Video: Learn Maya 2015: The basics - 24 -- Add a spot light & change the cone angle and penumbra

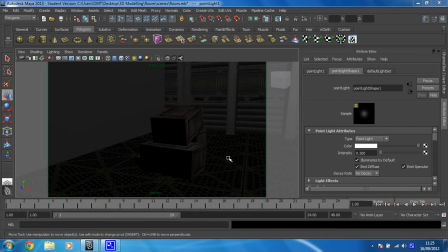Right then, the element that really is going to make this scene look awesome is the projector we're going to set up. All the lighting effects around there are going to look ace. So let's start working on that.
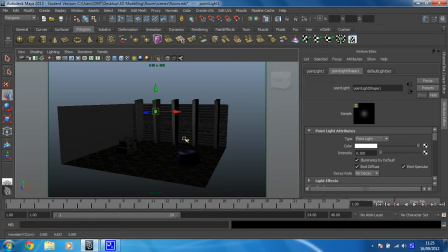I just want to frame everything up. The first thing I'm going to do is just move the planet and the projector towards the centre of the room a little bit more.
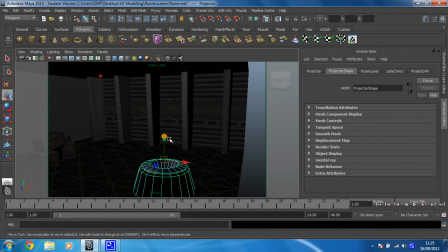So that they're going to be in pretty much every shot that we're going to render. Because this is the bit that looks cool. So I'm going to switch to my four view.
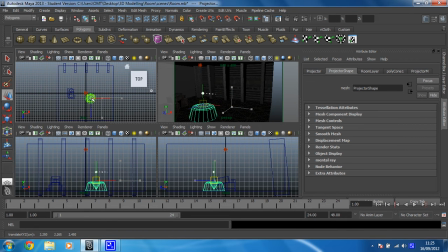And I'm just going to move it to about, maybe a little bit off centre, maybe there. And that should allow me to get it in more shots as I'm moving my camera around. So, that's that bit done. Right, let's create another light then. This one's going to be a spotlight.
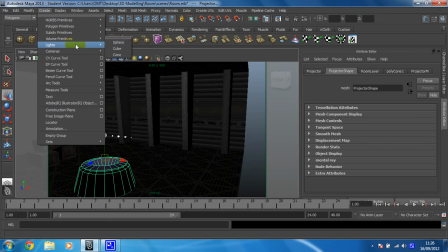So, we need to go to create, lights, and spotlight. the light,
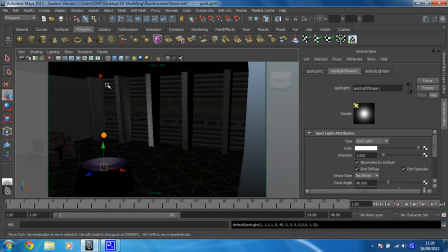give it a click and inevitably it goes into the floor.
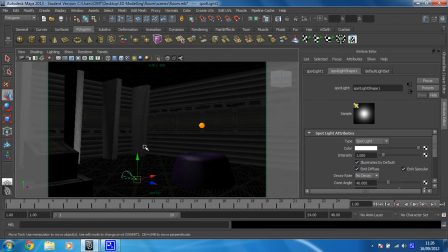Awesome. What we need to do, having these lights on is slowing me down.
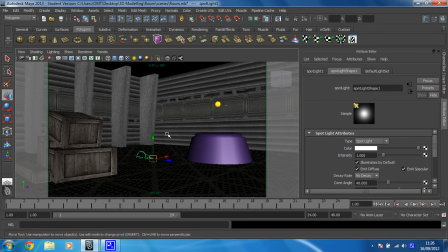I'm actually going to go back down to just being able to see the textures and the default lights because I'm getting a little bit of lag now because I'm working on a crappy laptop. Okay, so we're going to move this light within this projector so that it looks like light is being projected out and that these planets will be the result of that.
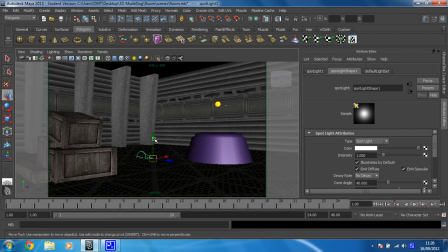So what we need to do first of all is switch view and make sure that we've got the outliner open I think,
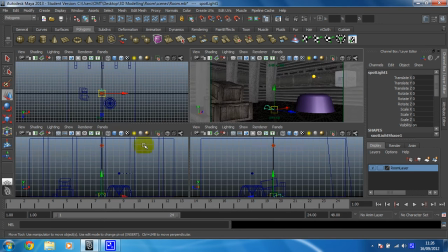not outliner, channel box because I want to rotate this as well so let's move to the four view and I'm going to use this to position my light. So I already know that I want this light to be in the centre of this shape which is about there
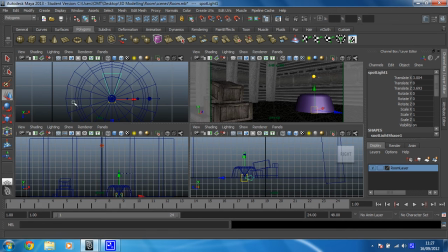ok and within this view I know that I want to rotate this so that it's looking up as well so I'm going to switch my rotate tool and I'm just going to grab this manipulator and I can see that it's rotating on the x-axis so I'm just going to type 90 in that box to make sure it's pointing up perfectly, bosh, love it
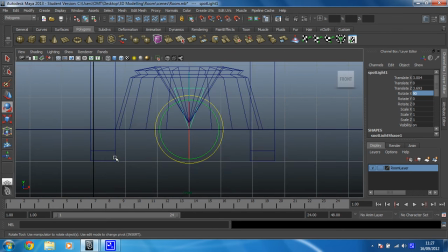ok now it's just about fine tuning So let's make sure that it's within there. If it was below this bit here, the light wouldn't be able to penetrate the shape. So it needs to be above this little cone that we've created.
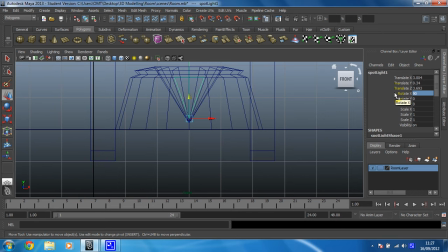Okay, so that's now in the right place. We just now need to change a couple more of the attributes.
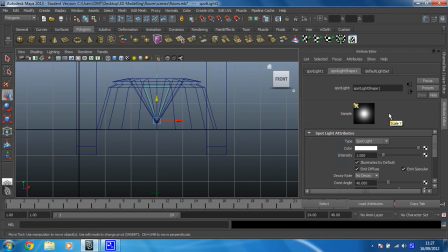So let's go to the Attribute Editor. What we need to change is the cone angle. so at the moment it's 40 degrees but we're just going to move this manipulator until it's almost the same as
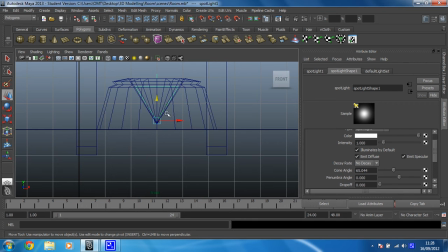the shape we've created, so there we go, that's now following that awesome, and the other thing we need to change is the penumbra angle which softens the edge of the spotlight ok,
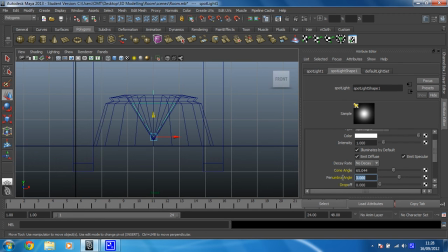so there we go, penumbra angle's at 0 at the moment we want that to be on 30, and bosh. Now you won't see anything change but when we render that's just going to look much better
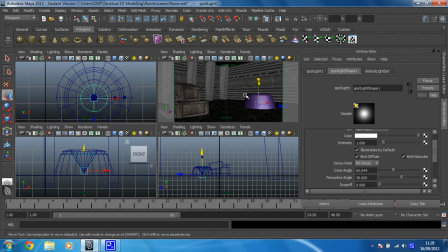so at this stage let's do a render and see how that's affected the scene at the moment it should look pretty crummy still
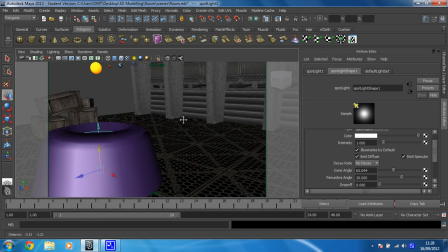but let's check the progress see if anything happens at all. So let's try and render that
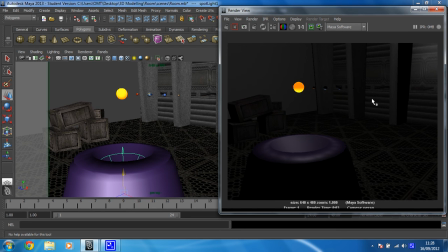ok so we can see it's lighting the underside of the planets but we want to be able to see the light actually hitting the air as if there's dust particles. So we'll attack that bad boy in the next video.